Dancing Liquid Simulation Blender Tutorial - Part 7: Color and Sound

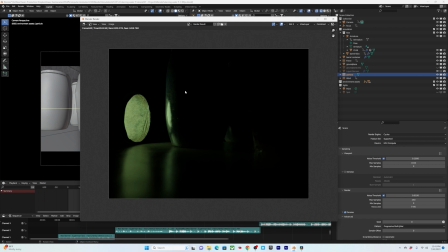[0:01]
All right, so it's a couple days later now, and I just spent the past couple days doing some minor tweaks to this that I'll cover here,
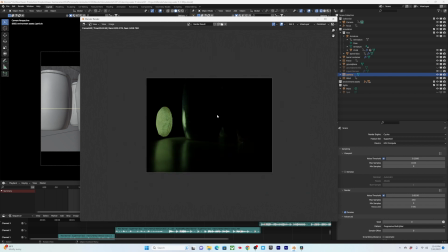[0:09]
and then we'll get right into the color compositing and add in sound.
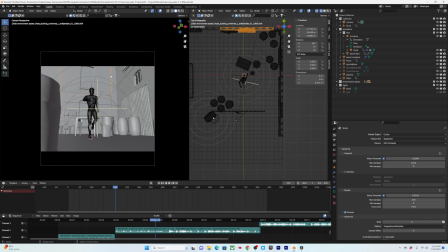[0:14]
Modeling-wise, I added in walls up here and decided to not show a ceiling.
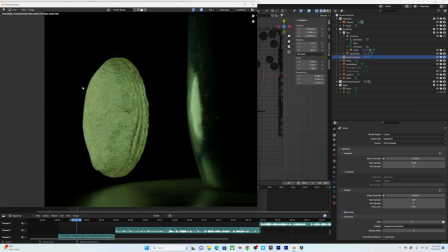[0:19]
I also took some of these vertices inside the barrel here and moved them further in to hide a bit of a seam in the texture.
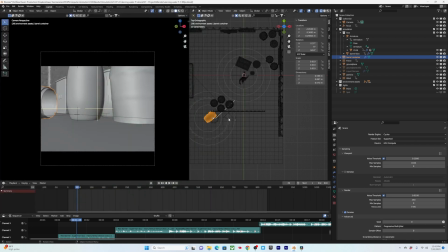[0:27]
And then I tweaked the general camera movement just a little bit more to fit.
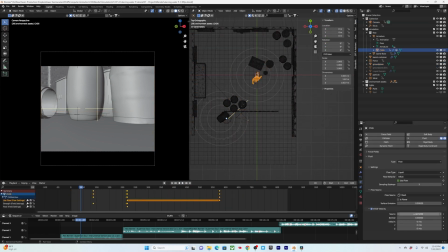[0:32]
In terms of the simulation, I slightly lowered the initial velocity of the mesh. I also tweaked a bit of the timing and the flow for this initial barrel flow object. I ran into a little bit of an issue with particles appearing to float above the ground plane here, and I just fixed that by taking the liquid domain and moving it down a little bit.
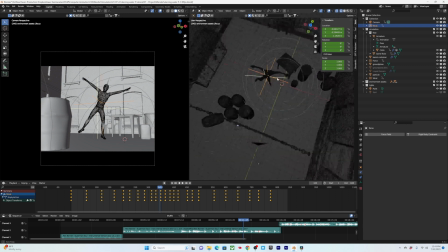[0:50]
For rendering, I added in this empty object here and animate it along where I wanted the focus to be,
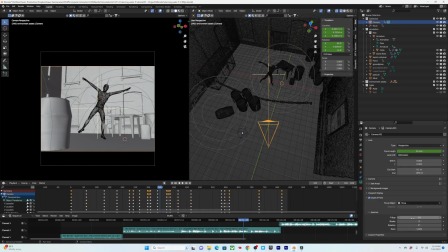[0:58]
and then I, in the camera settings, selected that to be the focus object and added an f-stop of 1.0 for depth of field.
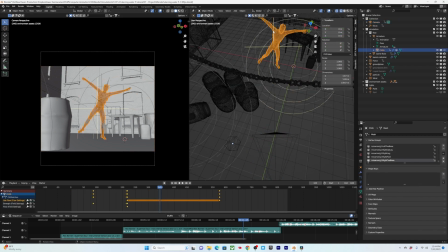[1:05]
And then, of course, remembered to loop those values as well so that the focus loops properly.
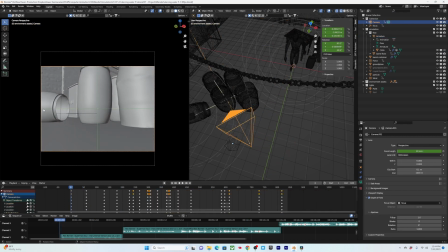[1:10]
I also ended up adding a light source inside of the barrel itself here, because I found that near the end of the simulation, without any particles inside here to emit, this was completely dark and the lighting just did not match at all. So I added in a light to just help make it more seamless for the loop.
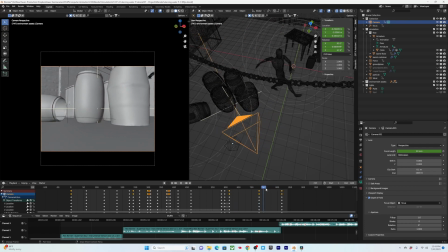[1:27]
I ended up extending the ending timing a little bit more to give more time for the particles to leave and for there to be more buildup with the camera movement in. I also ended up rendering at 120%. Quality just to boost this to full HD resolution, and then I have my final render at 250 samples here.
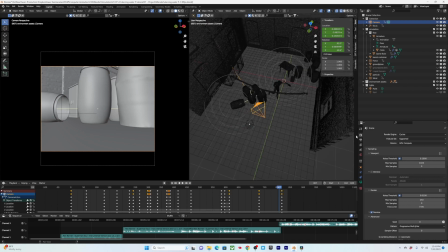[1:45]
The biggest change I made though was officially moving it to 230 frames per second.
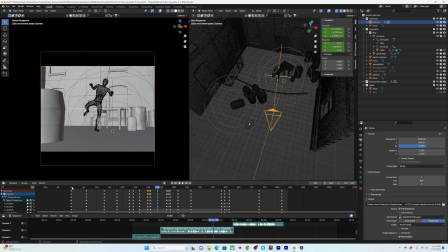[1:50]
So I really meant I just had to move the audio clips around, and then I went through each object that was animated and set it to the first frame,
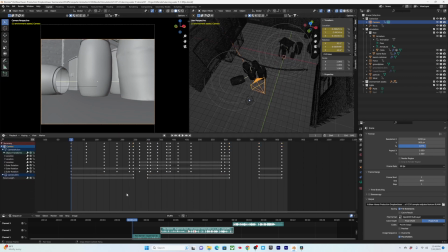[1:58]
and then I just literally pressed A to select all of the keyframes, S to scale, and I scaled everything by 1.2 to match it from 25 to 30 frames per second, because 30 frames is 120% of 25.
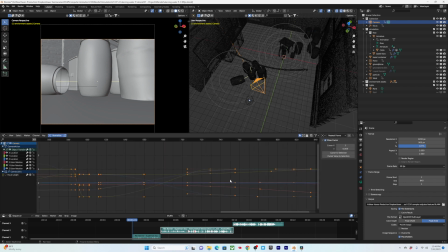[2:13]
So I did that for everything that was keyframed, and then I also had to remember to go into the camera, and then all the things that we added a noise modifier to, I just went into this restrict frame range and I multiplied all of these values by 1.2 as well, which you can actually just like directly type in times 1.2. Yeah, and then that was pretty much it.
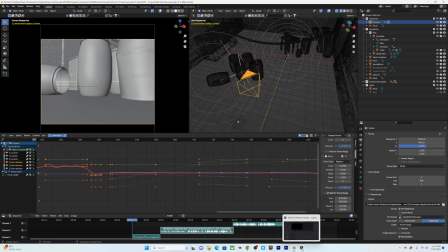[2:31]
So let's go into DaVinci real quick, and I'll show you my process for compositing this all together.
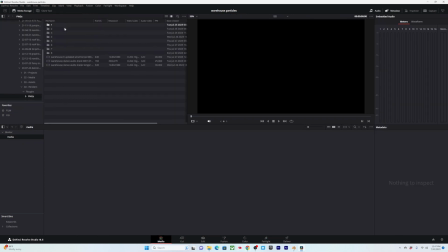[2:36]
So inside DaVinci, let's find our files here, and if the sequences aren't showing up as one individual video file, then you just need to go up to here and hit flame display mode and make sure it's set to sequence instead of individual or auto.
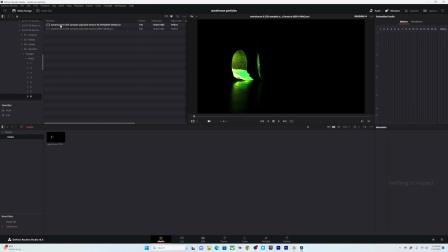[2:51]
This way you'll definitely get this, and we'll also drag this into here, which I'll explain in a second.
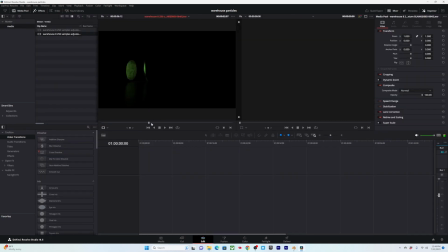[2:57]
This workflow does work for other editing programs like Premiere. If you are using Premiere, I don't think it supports EXR files, so you'll just want to make sure you render it out as a JPEG instead. If you are rendering an EXR, you'll notice that the color space has changed a bit. So before we forget, on both of these clips,
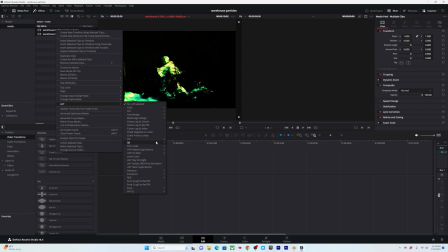[3:15]
we'll want to select them both and go to LUT and change it to a linear to gamma 2.2.
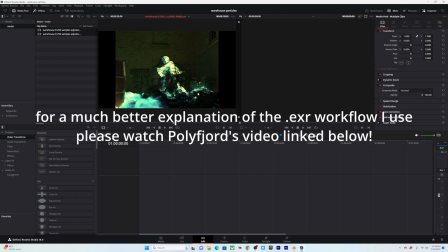[3:23]
And that's gonna give us the standard color space that Blender uses.
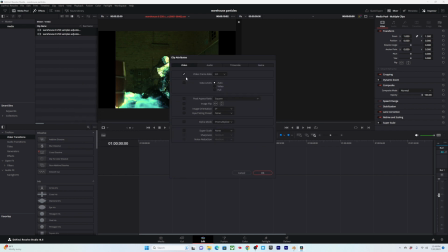[3:26]
Additionally, we'll also wanna go to clip attributes and click this so it does it to both of these and change the frame rate to 30 frames a second. Once we do that, we can create a new timeline using selected clips, double check that it's actually choosing the resolution that you want it to be.
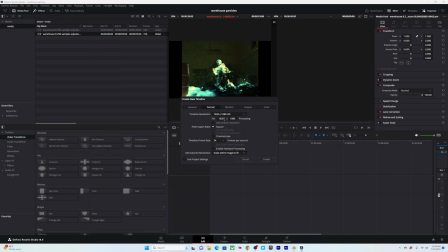[3:44]
And it actually shouldn't be 1920 by 1080, but instead 1440 by 1080. And we'll switch this to 30 frames a second. Yeah, so let's go ahead and create this.
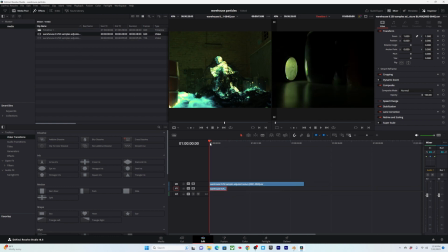[3:55]
Oops, I actually dragged in the wrong clip. There we go. So now you can see full playback and everything in here.
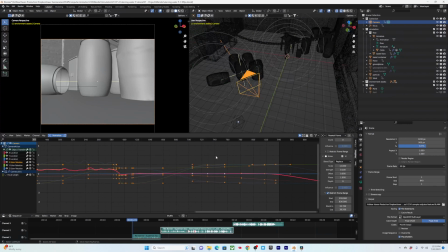[4:01]
So let's make this loop. If you remember in Blender, we rendered some extra frames.
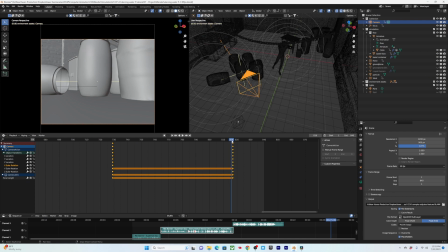[4:10]
So let me just remember how many frames actually rendered. It looks like we wanted the cutoff to be at 816, but we rendered to 840.
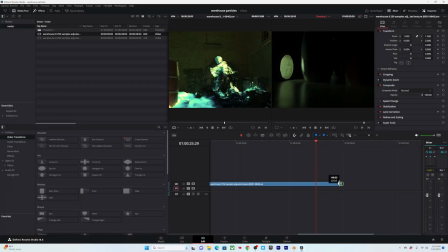[4:16]
So that's a difference of 24 frames. So if we just go to this clip, we can move this back 24 frames, just reading that number there. And that way, if we select this, hit Alt and drag, it'll duplicate it. And we can double check to see if this seam works. Nice.
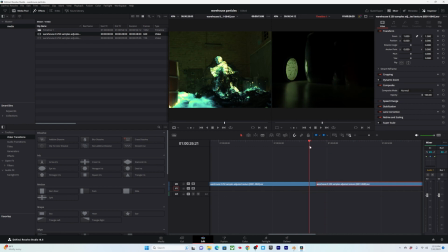[4:34]
So there's a little bit of a light jump, and obviously the particles here haven't fully disappeared. That was another thing I'll say. I could not figure out for the life of me was how to get these particles to go completely transparent.
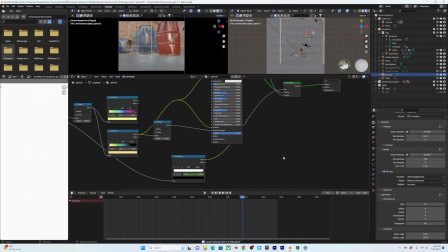[4:45]
Isaac from the future here, and I actually have just figured it out.
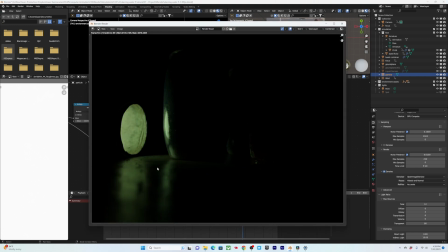[4:48]
What you need to do to get rid of these black splotches here for the particles is quite literally just crank the transparent settings all the way up. Like even this is at like level 50 samples, and just you can slowly crank it up and you can see it slowly starts to disappear.
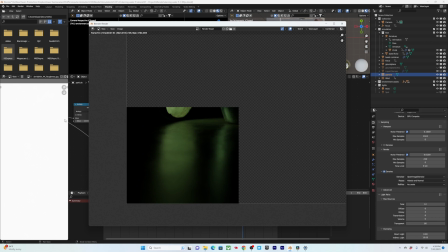[5:02]
It wasn't until I got it all the way to 80 samples that I got it completely disappearing like this. But anyways, yeah, that is that. I had to do a little bit of a workaround, which is why we have this piece here.
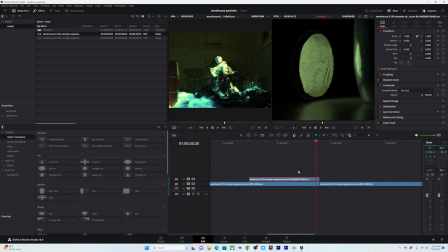[5:14]
So this piece is a version of the ending that actually has no particles whatsoever, so we can kind of more quickly fade into this so that the particles actually disappear instead of just leaving this kind of black smudge here.
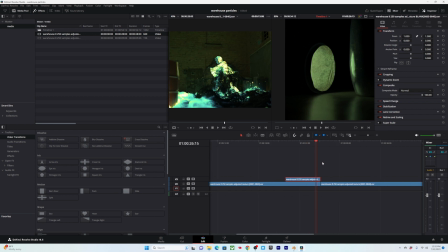[5:30]
So it makes it a little bit more complicated to get this loop, but essentially the concept is the same. Is we're taking this, and then we need to have that, we'll add just a little bit of a fade, and because we have these extra frames here, we can go into
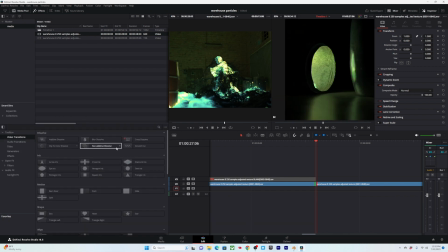[5:48]
our effects, video transitions, cross dissolve, and just add that into here. And that way it kind of will fade in. But because we have this slightly more complicating factor here, we actually need to, let's just move this down real quick and line these two up.
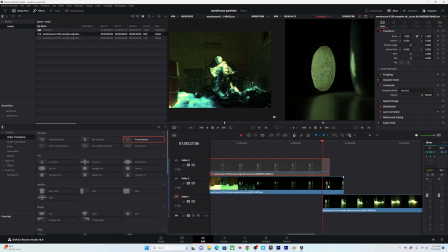[6:06]
And then this way we can cut them both at the same time here. And then let's see, when do we want it to start fading in? We probably want it to start fading out right about here, it looks like.
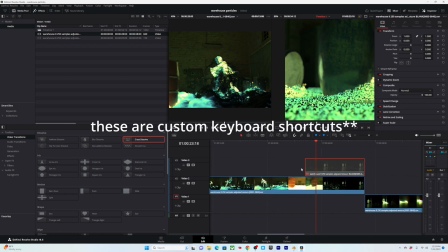[6:19]
Oops, so we'll just select this one and I'm hitting Shift Q to trim the front end of this.
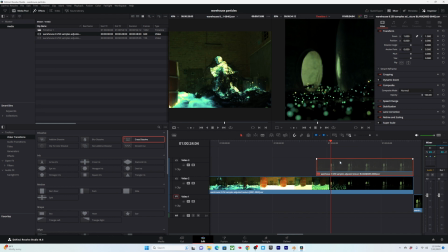[6:25]
Shift W will trim the back end. So do this, and then let's add a cross dissolve in here so it slowly fades over it.
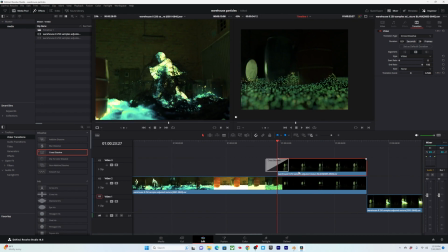[6:34]
Okay, why don't we just take this and move it down over here? And then instead of having, we can just have the cross dissolve go over it like that.
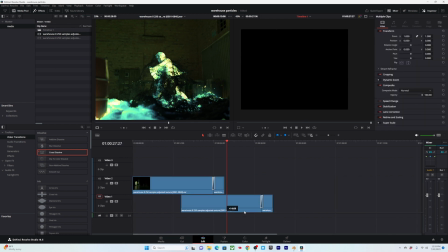[6:46]
And then we can delete this, select both of these, drag them over. I ended up retiming also when this comes out, so it comes out a little bit earlier, so it matches up better with the music. That does mean that we really don't have much to be able to fade over.
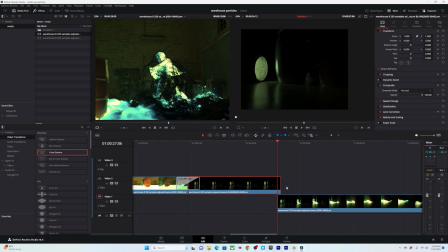[7:03]
So it's going to be a pretty quick fade out. Could have been planned maybe a little better, but you know what? We are here now.
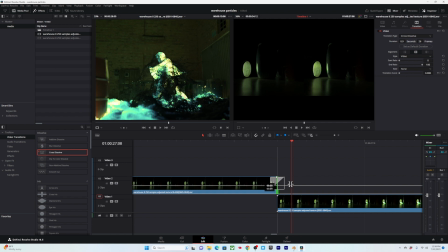And let's drag this over. So it kind of looks like it's just brightening up, but it's just a little bit softer of a brightening part.
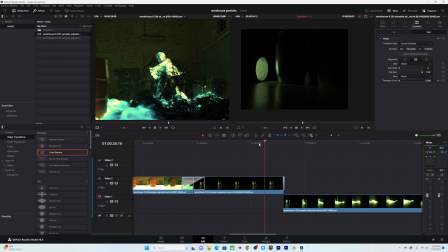[7:23]
And I actually want this here, especially because we'll, instead of having the loop start here, I'm gonna render it out so it starts here with a bit more of a slow build up before we get this liquid here.
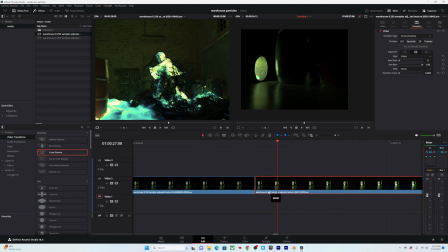[7:37]
Alrighty. So now we have that, let's actually move this up and then have this looping. Oops. And then add this cross dissolve into here. All right, now in theory, that is a nice perfect loop.
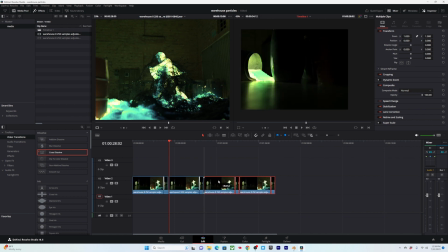[7:54]
And then we'll just take this whole thing and loop you again. We'll go and remember it's two frames of a cross dissolve here.